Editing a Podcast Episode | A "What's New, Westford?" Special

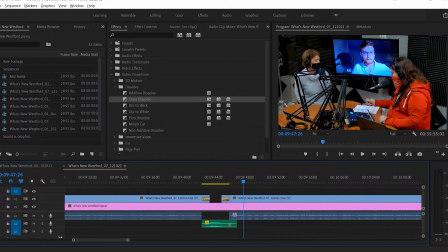[16:36]
But we'll leave that out for now, and if we want to put it in here, we'll come back to it later. It's really going to depend on how long each item is, and so right now we're almost 10 minutes in, so that's actually a pretty good 10-10-10 breakdown.
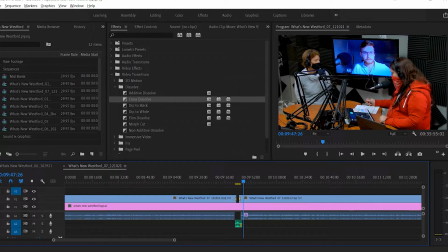[16:56]
But sometimes you get one item that's really, really short, and that might change where I decide to put the interstitial pieces. But now we're just going to get back into it and listen through the next conversation.
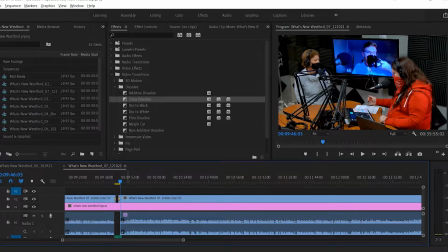[17:13]
Anything that needs to get cut out will get cut out. There wasn't anything to cut out in the first conversation, so that was good. So we're just going to go through and get the second conversation on here.
Let's move on to our next story, which we have redistricting.
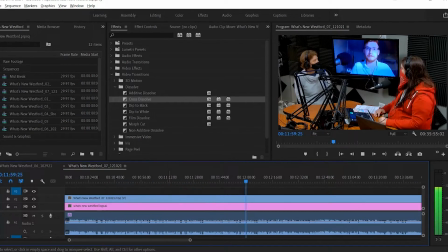Yeah. So I believe that some of you see more in places like New Hampshire than Massachusetts. But That's believable.
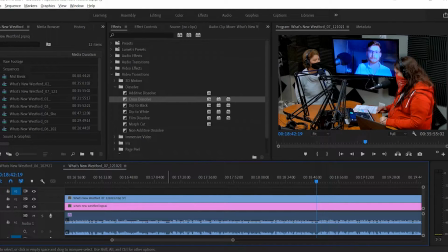[17:48]
All right, so here we've got what I would call an optional segment.
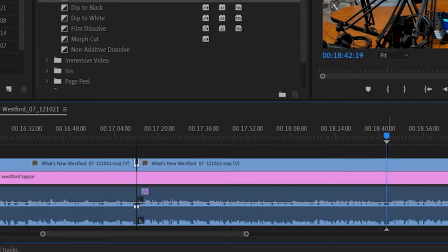[17:54]
So from about here to about here, we talk about gerrymandering, and it's kind of a side conversation. Now, I don't have like a hard time limit on this podcast.
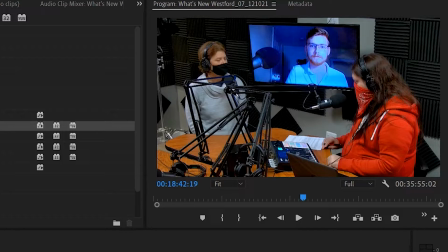[18:11]
You can see right now our media duration is about 36 minutes, a little bit under 36 minutes, but I have one episode that went up to 47.
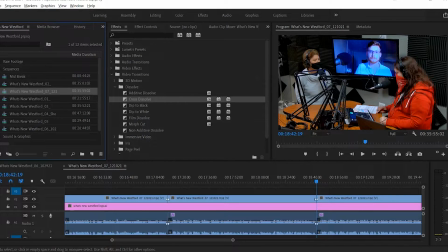[18:24]
So if I was looking to keep this episode under half an hour, this section might be something that I would cut out, both because it is kind of a little non sequitur of
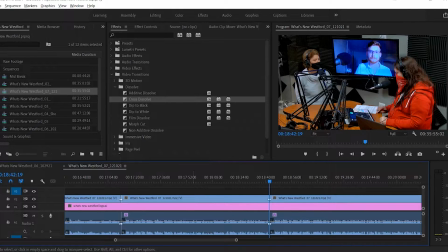[18:40]
a topic that just kind of spun off a side path in the forest of all knowledge that we were wandering through. But also because if we go and actually look at the waveforms here, like that's a nice quiet spot, makes for a clean cut.
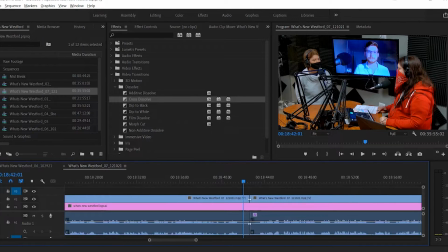[18:57]
And then there's another kind of a little pause like that at the end that would make for a nice clean cut. Kind of breaks in the conversation there.
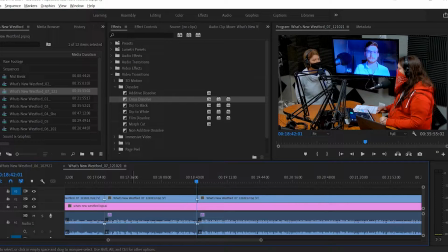[19:10]
And those would be good points to cut off this conversation and move on to the next conversation. But I don't feel any need to rush here, so I'm going to leave that bit in.
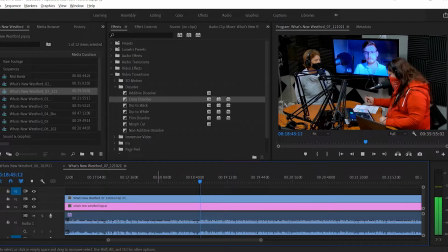[19:27] All right, let's move on to our third topic, which is a spike detector.
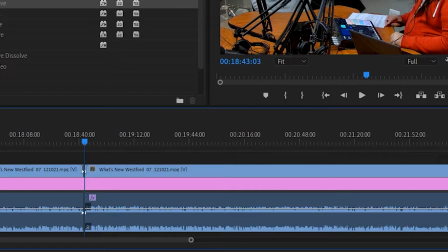[19:32]
But we are going to put a cut there because that is the beginning of the third topic.
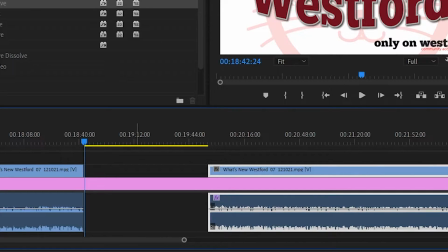[19:37]
And now we need to go and add some of our mid segments.
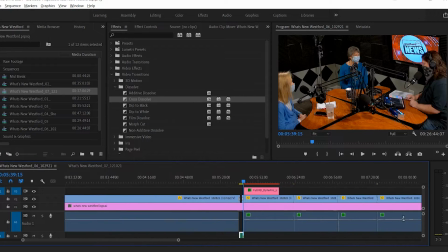[19:46]
So if we go back and take a look at the last episode, we can see that
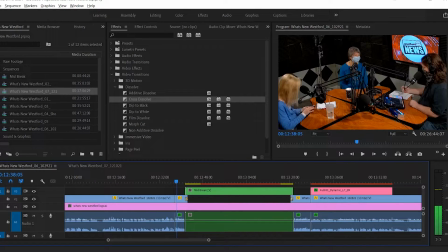[19:55]
after the end of the conversation, there's a little kind of an intro to the mid-break. Then there's the actual mid-break, and then there's the outro to the mid-break before we get into part 3.
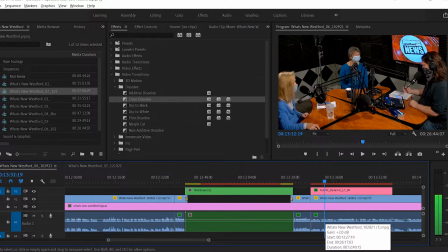[20:08]
So those parts are on the end of my raw recording, and we're going to have to come back to them.
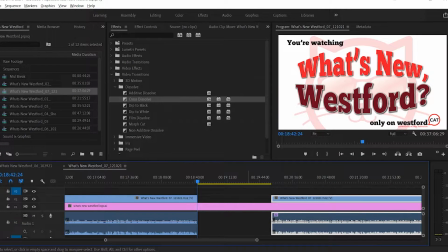[20:16]
But I am going to copy this mid-break here and make sure that I have enough space to drop it in.
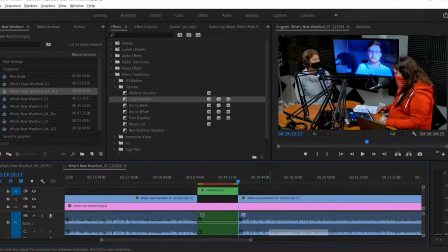[20:29]
There we go. We have a mid-break. And we'll go back and adjust the edges of this later when we have our interstitial pieces all cut out. But now we're just going to move on to the third section.